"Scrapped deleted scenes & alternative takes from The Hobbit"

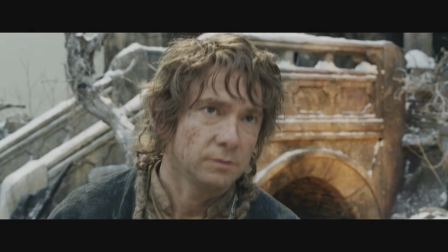As many as all that blood and dirt, there is a chance of new life.
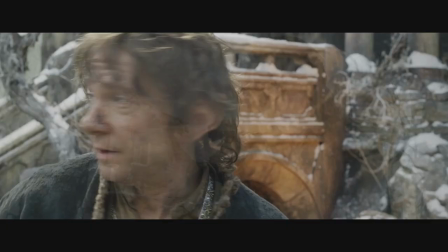It may sound hopeless, it may sound foolish, but really what else can you do when faced with death?
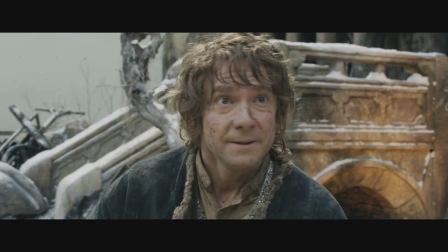What can anyone do? You go on living.
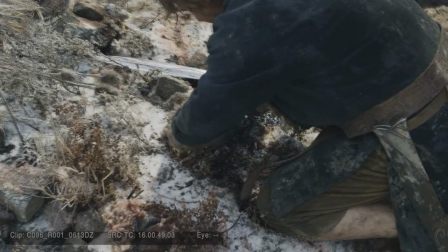Hmm. Bilbo, I'm gonna get, I'm not gonna get home. So let's just plant this simple acorn here.
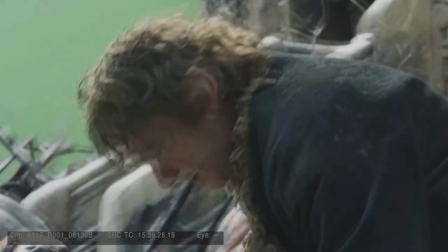In blood-soaked soil.
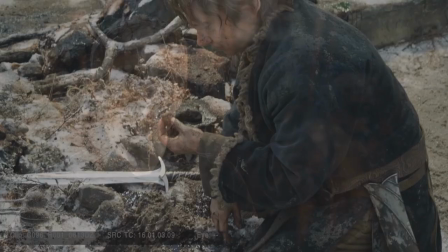And I have a memory, a sort of sense memory, I suppose, of there just being blood in that soil and putting the acorn in there and there was blood on my hands and blood on the earth.
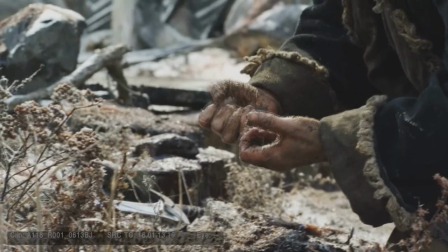There was something right about that, that I was planting this life and a beautiful thing in the midst of this horrible...
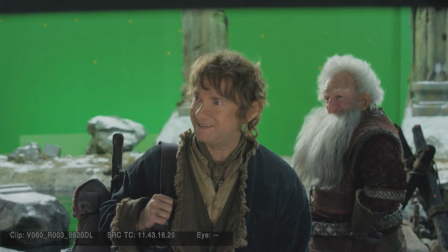Great performance. Well, if any of you are ever passing Bag End...
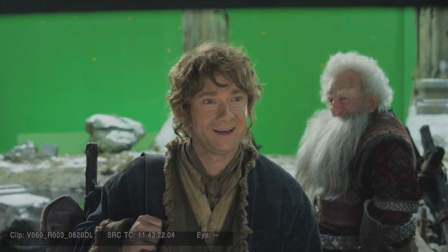Ah. Tea is at four. There'll be plenty of it.
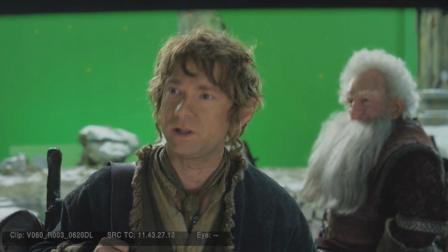Always welcome.
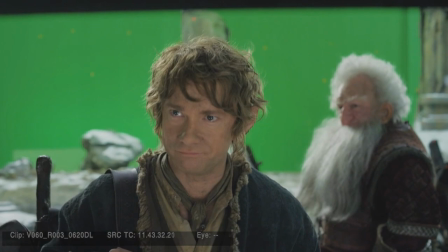Don't you bother knocking.
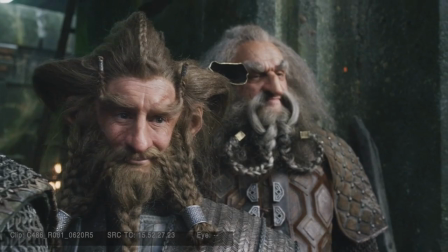Well, tea's at four.
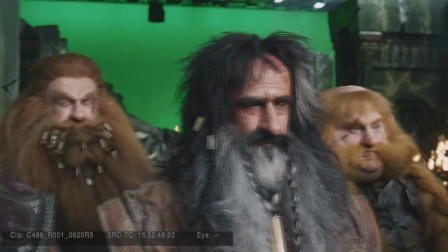I can barely look at you, I'm afraid. I'm sorry. You know how I feel about you and I'm not really able to say it.
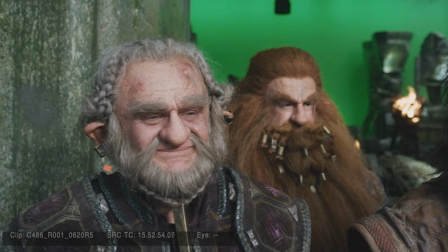But I hope I see you again one day. All of you.
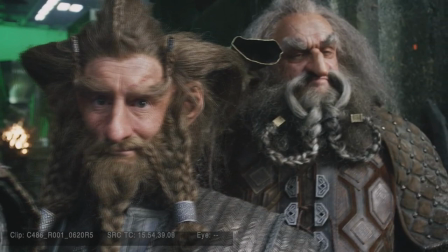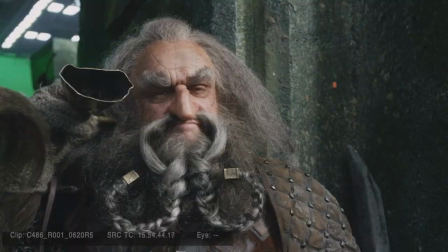So come by, don't bother knocking.
I was kind of saying different things to them every take,
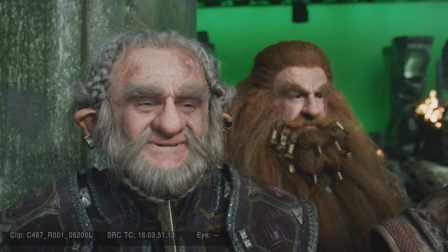just because I thought, well, I'd better make it fresh and interesting each time or something, otherwise it'll be really boring by take three,
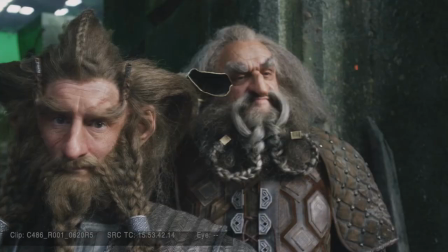and they'll really be having to squeeze out any tears, you know.
Make sure I've still got my silverware when you come to Bag End, please.
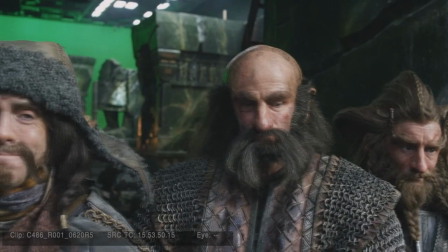I don't want you nicking off with any of it. I used to be scared of you, Dwyolin.
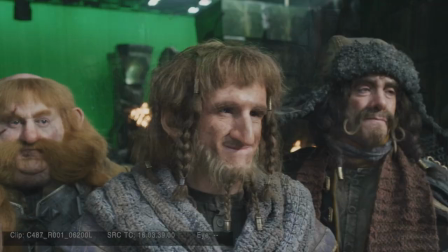You wouldn't believe it. Feel free to drop in and eat me out of house and home yet again. That's not an instruction bomber.
He was so great, and he was just looking at us right in the eye.
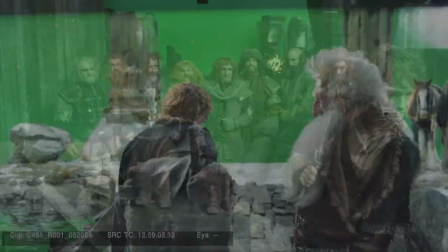Yeah, that was a big scene. I think if you let a bit of real life in, I think it's quite...
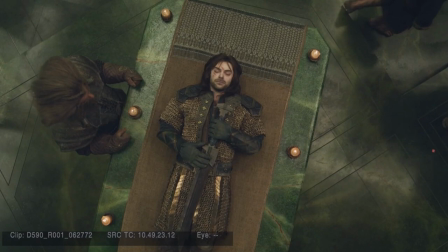I know Dean was asleep. It is relaxing until you feel like you're going to fall asleep, and then you scare yourself.
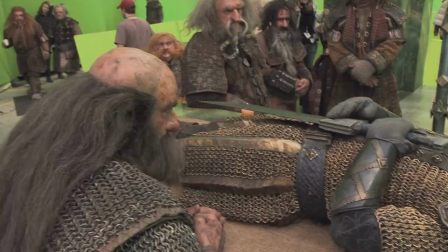Just looking in utter contempt.
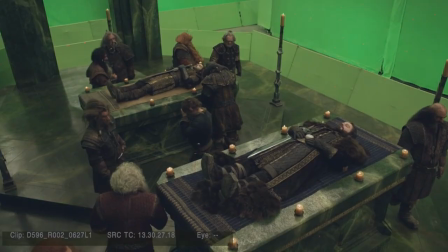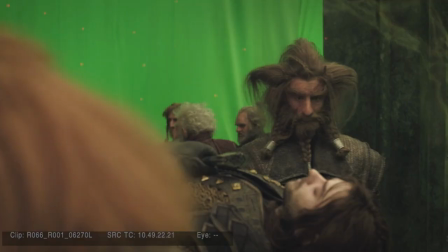Peter was playing this quite sad. It was really lovely. I remember.
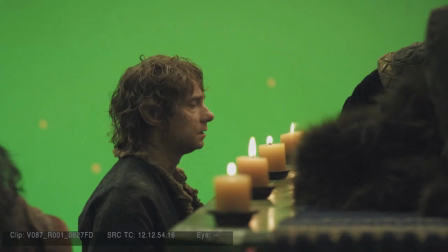It's a beautiful piece of music. and it's got kind of a cadence to it that gets you into a kind of a rhythm, which is a rhythm of loss.
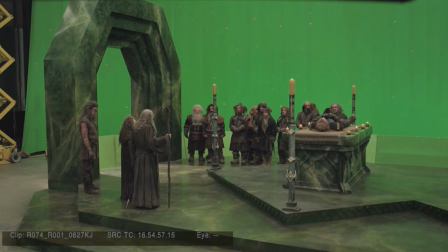According to legend, Walswell letting go of Thorin and acknowledging the new king under the mountain, which is Dane.
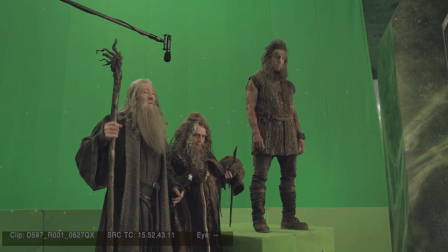And action.
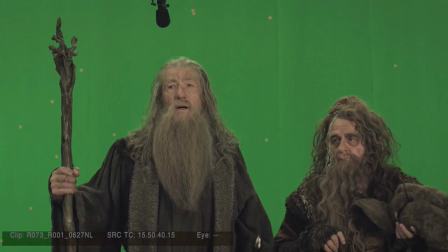The king has come unto his own, under mountain, under stone.
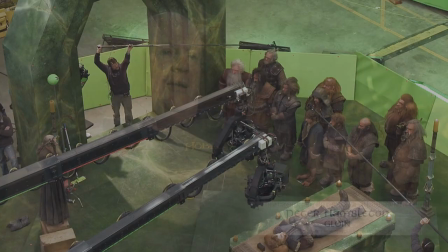That stuff's pretty hard to beat when you're having a funeral eulogy to a much-loved figure spoken by Ian McKellen.
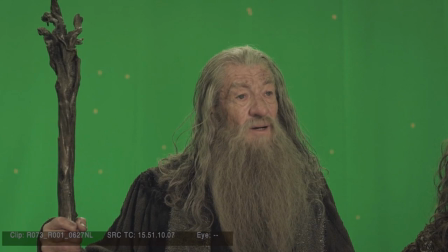It's pretty hard to top that.
Send him now unto the deep,
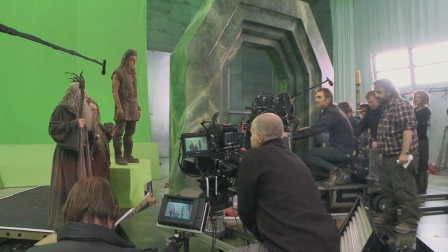unto earth's eternal sleep, under mountain, under stone. Under mountain, under stone.
I mean, that's what he's about, sharing his thought and emotion with you.
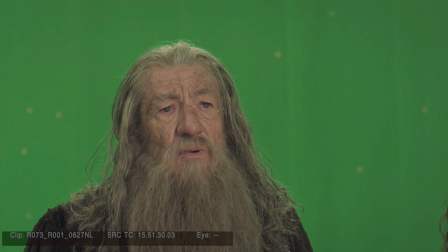I mean, he does it with Shakespeare, and he does it with Tolkien.
Through all the lands, let it be known,
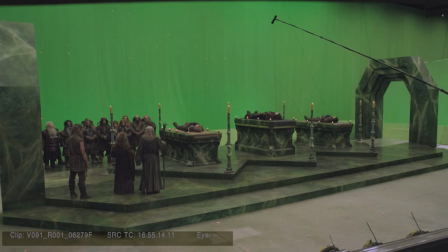the king is dead. Is everybody shouting, long live the king afterwards?
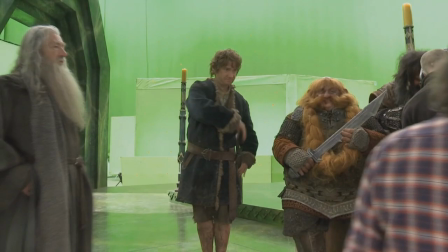They should do, shouldn't they? Yeah, and as you raise your weapons, you say, long live the king.
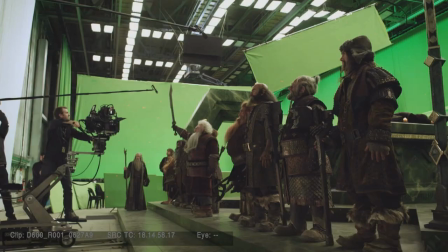Long live!